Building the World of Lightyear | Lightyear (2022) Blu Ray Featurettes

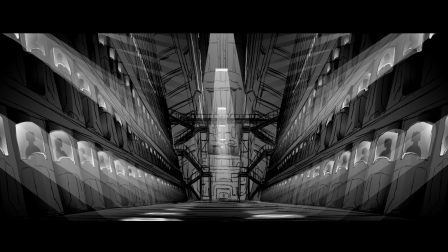(4:14)
We realized that if it were a science mission, they were heading home, starting out with, you know, a hundred people, a bunch of scientists and a few people to facilitate the mission.
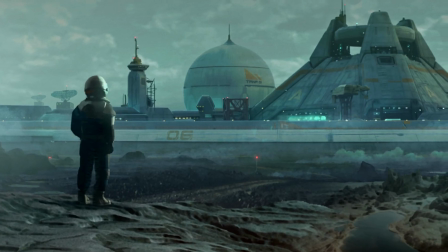(4:22)
Gives you the flexibility to just focus on buzz. We always went back to what was Star Command?
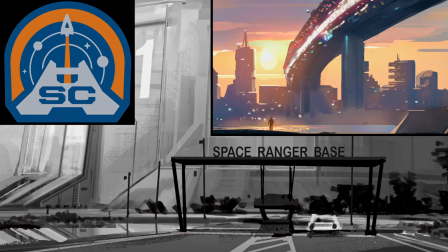(4:30)
How much of it is military? How much of it is civilian? How established and how developed it was?
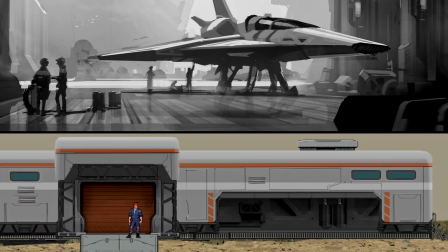(4:35)
What would you need on an outpost on a foreign planet? Something that we kind of we landed on early on in the film is this chunky aesthetic. We thought, like, okay, what are the two things we're gonna see a lot is a hallway.
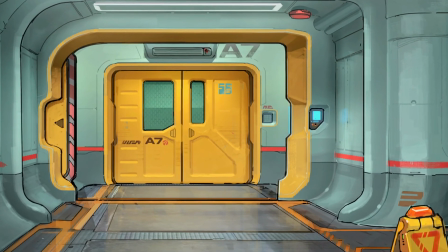(4:49)
Let's do a design pass with the Star Command, the Buzz Lightyear world, and do a hallway of the Zerg world.
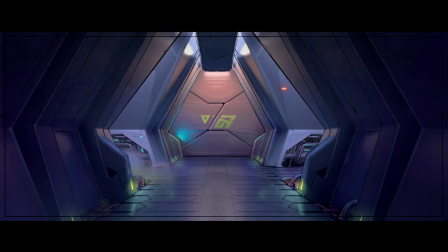(4:56)
So we really focus on making those two read differently.
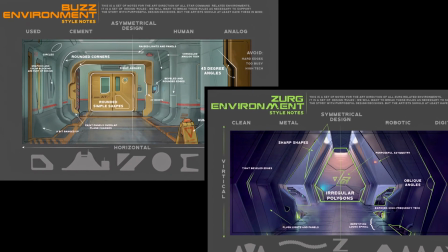(5:00)
That was a great base for us to start using that as, like, a shape language for our film.
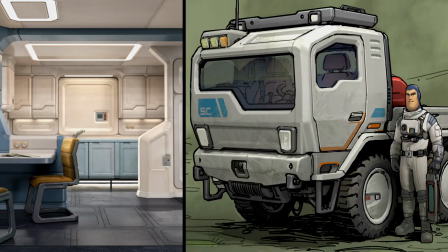(5:06)
The colony being very rounded, everything having sort of a chunkiness and a thickness. And Star Command has to reuse things over and over.
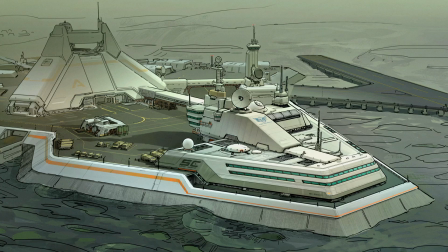(5:16)
It started out as a smaller settlement that was made out of building blocks, kind of put these pieces together and build our kind of city.
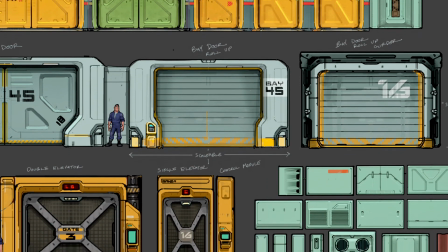(5:25)
And so we kind of started by designing a lot of those sorts of things, doorways, wall panels, big girders. Everything was kind of broken down so that we could use and reuse.
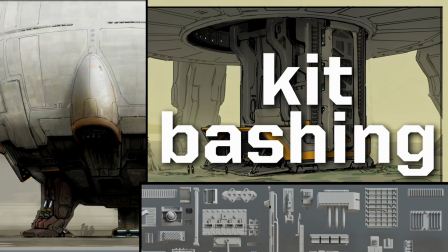(5:35)
We were doing a bit more kit bashing than I think is typical for set dressing. The era we come from is like practical models and, you know, those kit bashers, they were taking model kits,
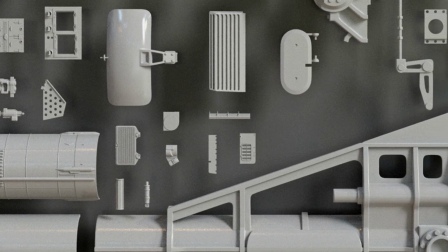(5:50)
breaking them apart and making a ship, which is genius because you can make anything with those parts.
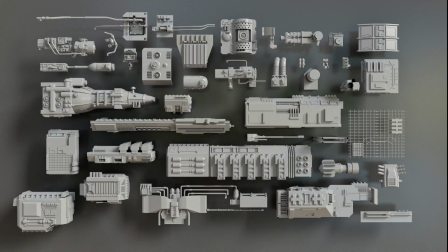(5:56)
We got Industrial Light & Magic and Lucasfilm to actually let us use their kit of parts.
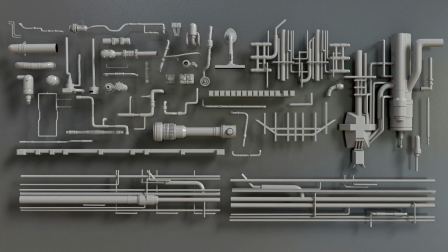(6:00)
So we got unique pieces from Industrial Light & Magic that they use to fill out their Star Wars world.
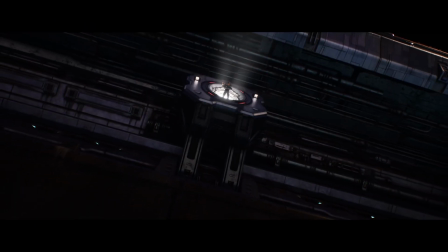(6:06)
And so there's a little bit of Star Wars built into the world of Lightyear as well. And we wanted to really seat this in an everyday world for our characters.
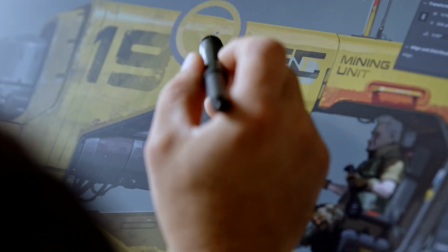(6:15)
A lot of things are going to start to see a lot of wear and tear. They're going to get weathered. It has a little bit of dings, has a little bit of dents, has a little bit of dirt, has a little bit of use.
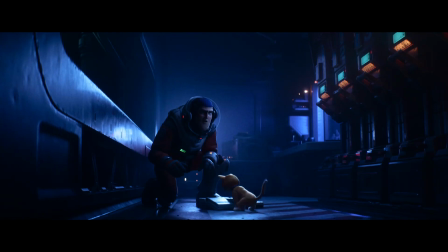(6:22)
It's meant to be this kind of retro future, like early 80s personal computing retro.
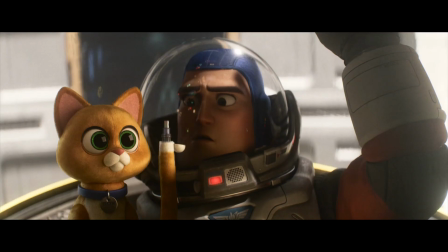(6:30)
So in that world, everything has a button, there's lots of storage disks and cartridges, and everything nests together, and there's a lot of surface detail, and it's mixed with a little bit of Star Wars-y cruft.
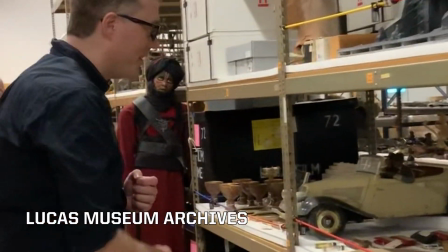(6:51)
Let's keep it moving. Shit. It's so crazy.
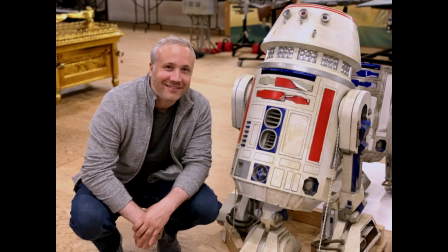(6:54)
A small group of us got to go visit the Lucas Museum archives and see what the props looked like in person.
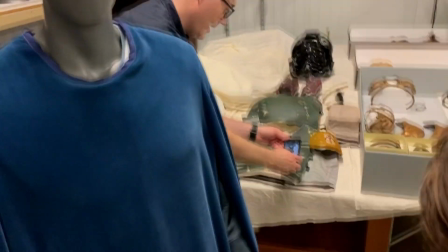(7:02)
What is that? I don't know!
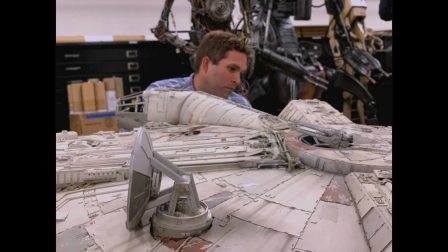(7:07)
Star Wars was foundational.
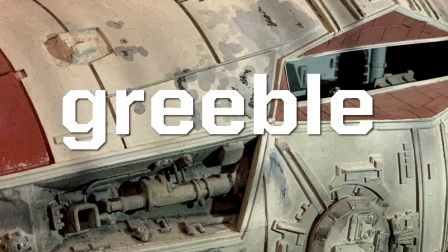(7:09)
It's what you think of when you think of that Griebel detail that makes everything look a little more high-tech or a little more sci-fi.
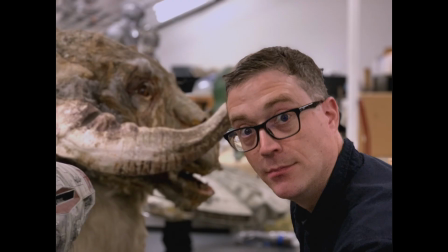(7:19)
As a fan, it was really exciting and really a dream come true.
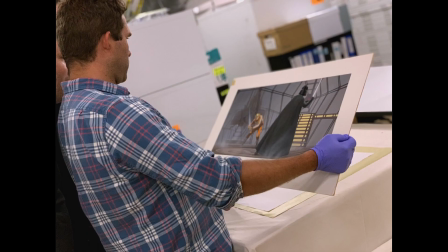(7:22)
It was also a nice kind of check-in to see what do the real things look like, how does it translate to screen, and how might that inform us?
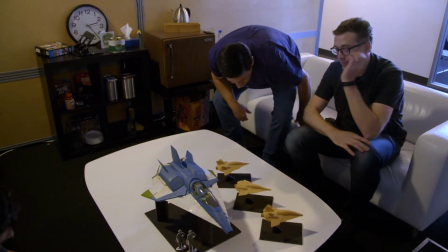(7:28)
So this is, I just did the last little bit you asked for.
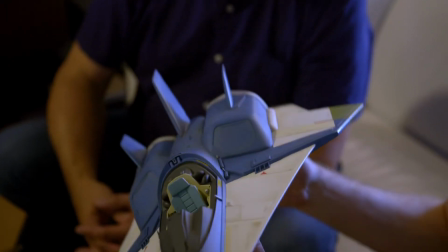(7:33)
We actually had a model builder build the first version of the XL1 ship,
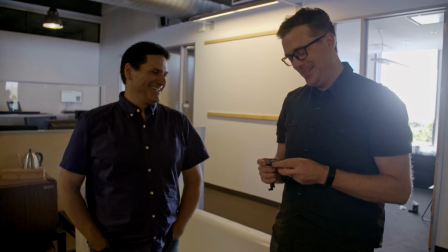(7:39)
you know, the way they used to do it in the old model shop, like at Lucas. John Duncan built a lot of models, some of the Star Wars models.
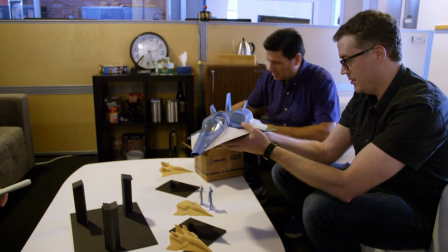(7:48)
He's a practical model builder. Ended up being invaluable as far as developing the aesthetic of the film.
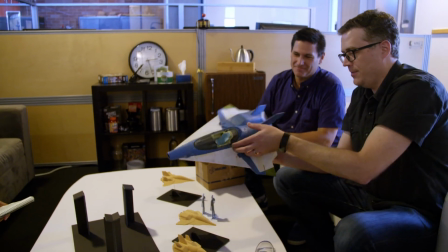(7:54)
It was just a general feeling of what is the right amount of complex detail
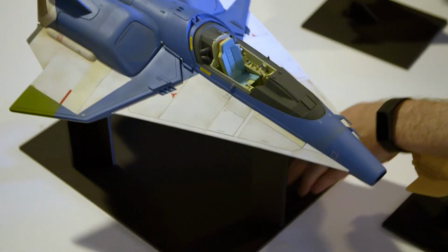(7:59)
to flat shapes and clean lines that has kind of informed the rest of the movie.
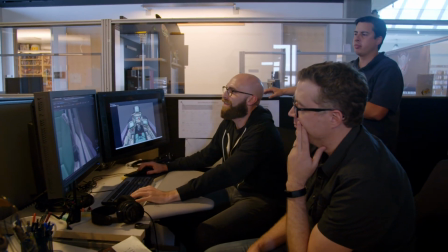(8:05)
Really gorgeous. Traveling at, you know, light speed and we have this ship that is, you know, needs to withstand all of these forces.
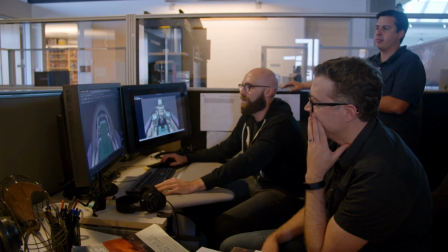(8:13)
I was like, I really wanted to play with something to kind of reinforce the solidity of the ship.
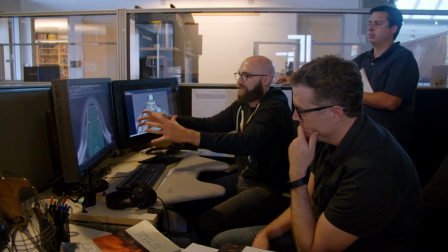(8:18)
Greg Peltz designed 15 different spaceships to convey that idea of time passing. Where would the technology go? It would get a little bit more kind of honed, you know, as they spend more time there and they get their own manufacturing, you know, processes set up.
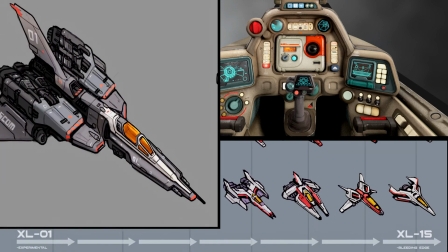(8:34)
Things would start to evolve look-wise a little bit, and so if you actually look at the XL1 versus the XL15,
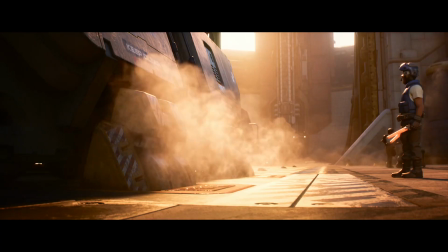(8:40)
and there are decades between these two and the XL-1 is a very, like, slapped-together, expedient-looking ship with lots of rough edges.
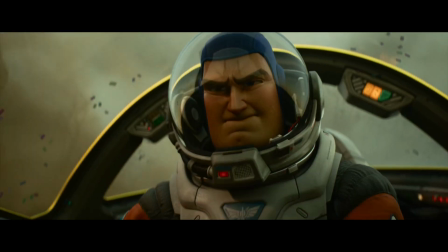(8:49)
And then the XL-15 is a very, like, smooth, cutting edge of technology at that point later in the movie.
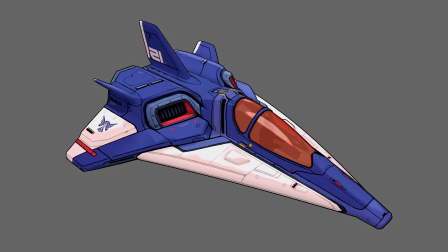(8:55)
At the biggest level, they would go from bigger to smaller. They would go from unrefined to sleek. With our ships, when we get up close to this,
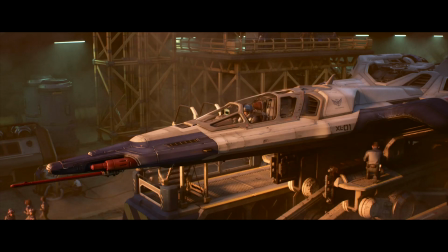(9:03)
like, we'd want it to feel like it was all put together and have seam lines and all this cool detail that makes it feel large and physical and built. Knowing that we're making a fantasy movie, you know, that's sci-fi, it's like, you kind of want to, like, draw as much, you know, from the real stuff as possible.
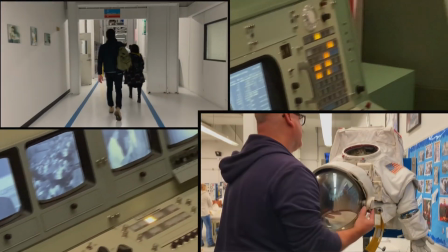(9:19)
We went to Johnson Space Center in Houston, Texas together. It was awesome. Yeah.
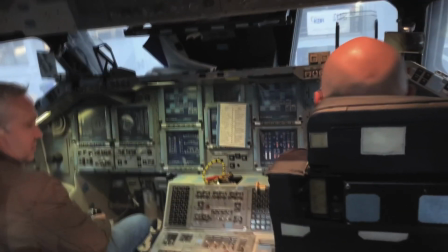(9:25)
Seeing the NASA stuff, where you, like, sit inside the cockpit of the space shuttle, it's a world that feels like it was built by hand. We can't put that much stuff in there because, like, in a cartoon world, like, Buzz's hands and fingers are huge. All the buttons and the dials need to be able to fit him, so everything needs to be scaled up and kind of stylized,
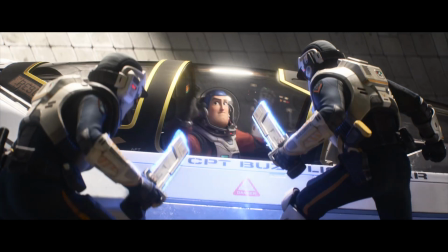(9:46)
but at the same time you want it to feel like there's a lot going on, like this is a complicated machine that he has to be an expert to be able to fly this thing.
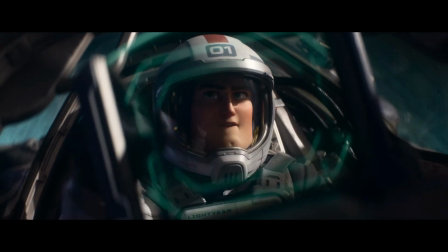(9:55) Ivan, pull up the flight plan, please.
The buttons in the XL1 was probably the best example of all departments kind of working together on one problem.
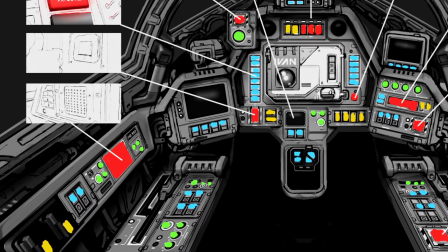(10:05)
The buttons were painstakingly designed by the art department. How many buttons? What shape are they? What color do they need to be? And so the assembly line process begins.
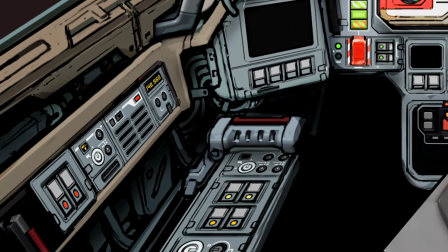(10:18)
It then goes to the sets team where they will add the models of those buttons. Then on to the character department to rig it so that the animators could then activate the buttons, push them on and off, went to our look dev department for them to set up the materials,
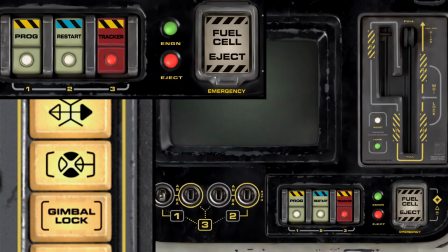(10:35)
When a button is lit up, it looks as if there's a light bulb behind it, but there isn't.
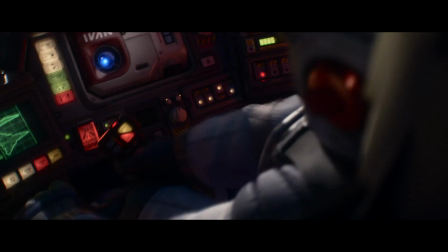(10:40)
We are shading the outside of the button to imply that there's actually a light bulb behind it.
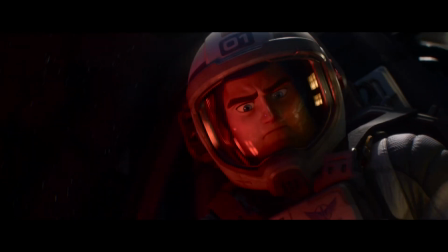(10:48)
Which also tied to our lighting, reflecting those lights in the visor of his helmet. Angus believes that even if something isn't the focus of attention,
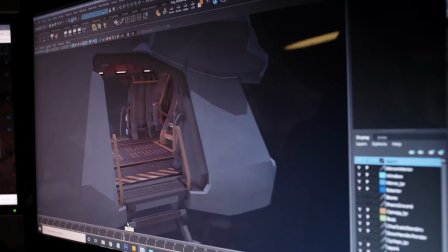(10:59)
if you build it tactilely, for lack of a better word, it all creates an impression.
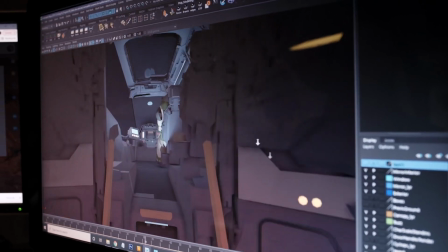(11:04)
So that need to build it as if it were real became important in terms of the texture of the film, so that you really feel it.
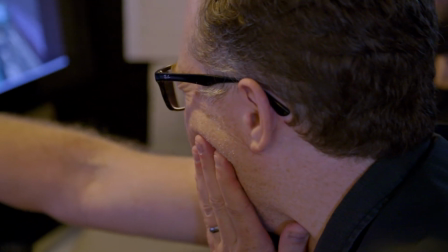(11:12)
One of the things I'm really excited about is industrial design, mechanical design.
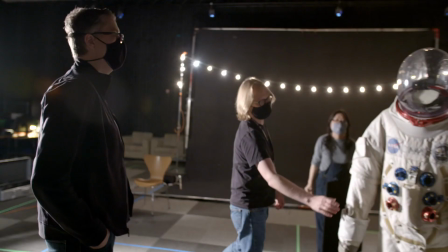(11:17)
My father's an engineer and a sculptor, and I really like manufactured fancy stuff like spacesuits. spacesuits,
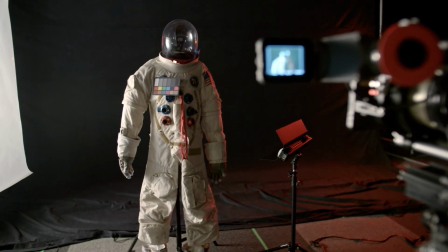(11:24)
there's a certain gesture in a spacesuit of soft goods to
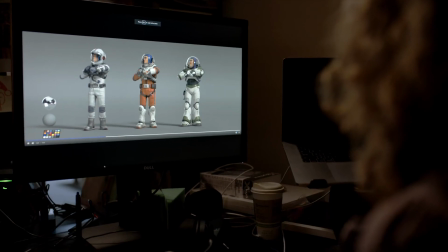(11:29)
metal material that you can gesture to get across something that looks legitimate. When a spacesuit looks real, it implies risk.
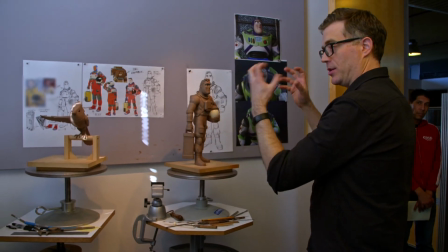(11:37)
What I love about this is your amount of detail and the readability of big to small and the chunk of all of it really has this sense of tactile-ness that we're going for the film. So it was really important for us that these spacesuits look like something that would to keep a person alive in the vacuum of space.
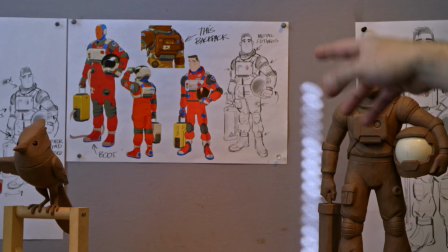(11:53)
And part of really selling that is having the mix of soft and hard surface pieces.
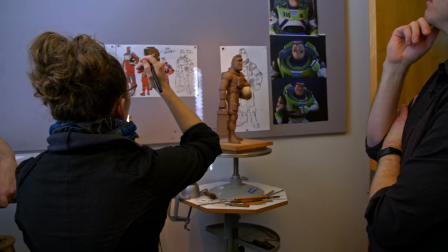(11:58)
When I look at sort of like the hard details here, when I imagine wearing this, I think of wanting them in a place where I'm not gonna bunch and rotate.
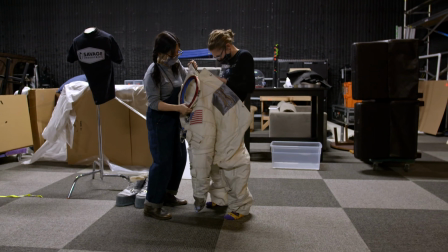(12:09)
We were really lucky to get access to a replica suit, and I got to put it on.
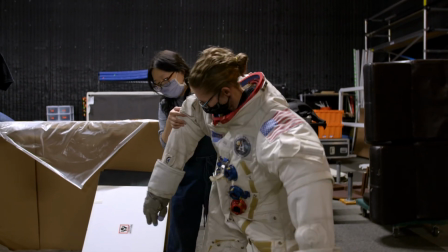(12:17)
What was really cool about putting on the suit and like moving around in it is just how much you really experience that level of structure and layers.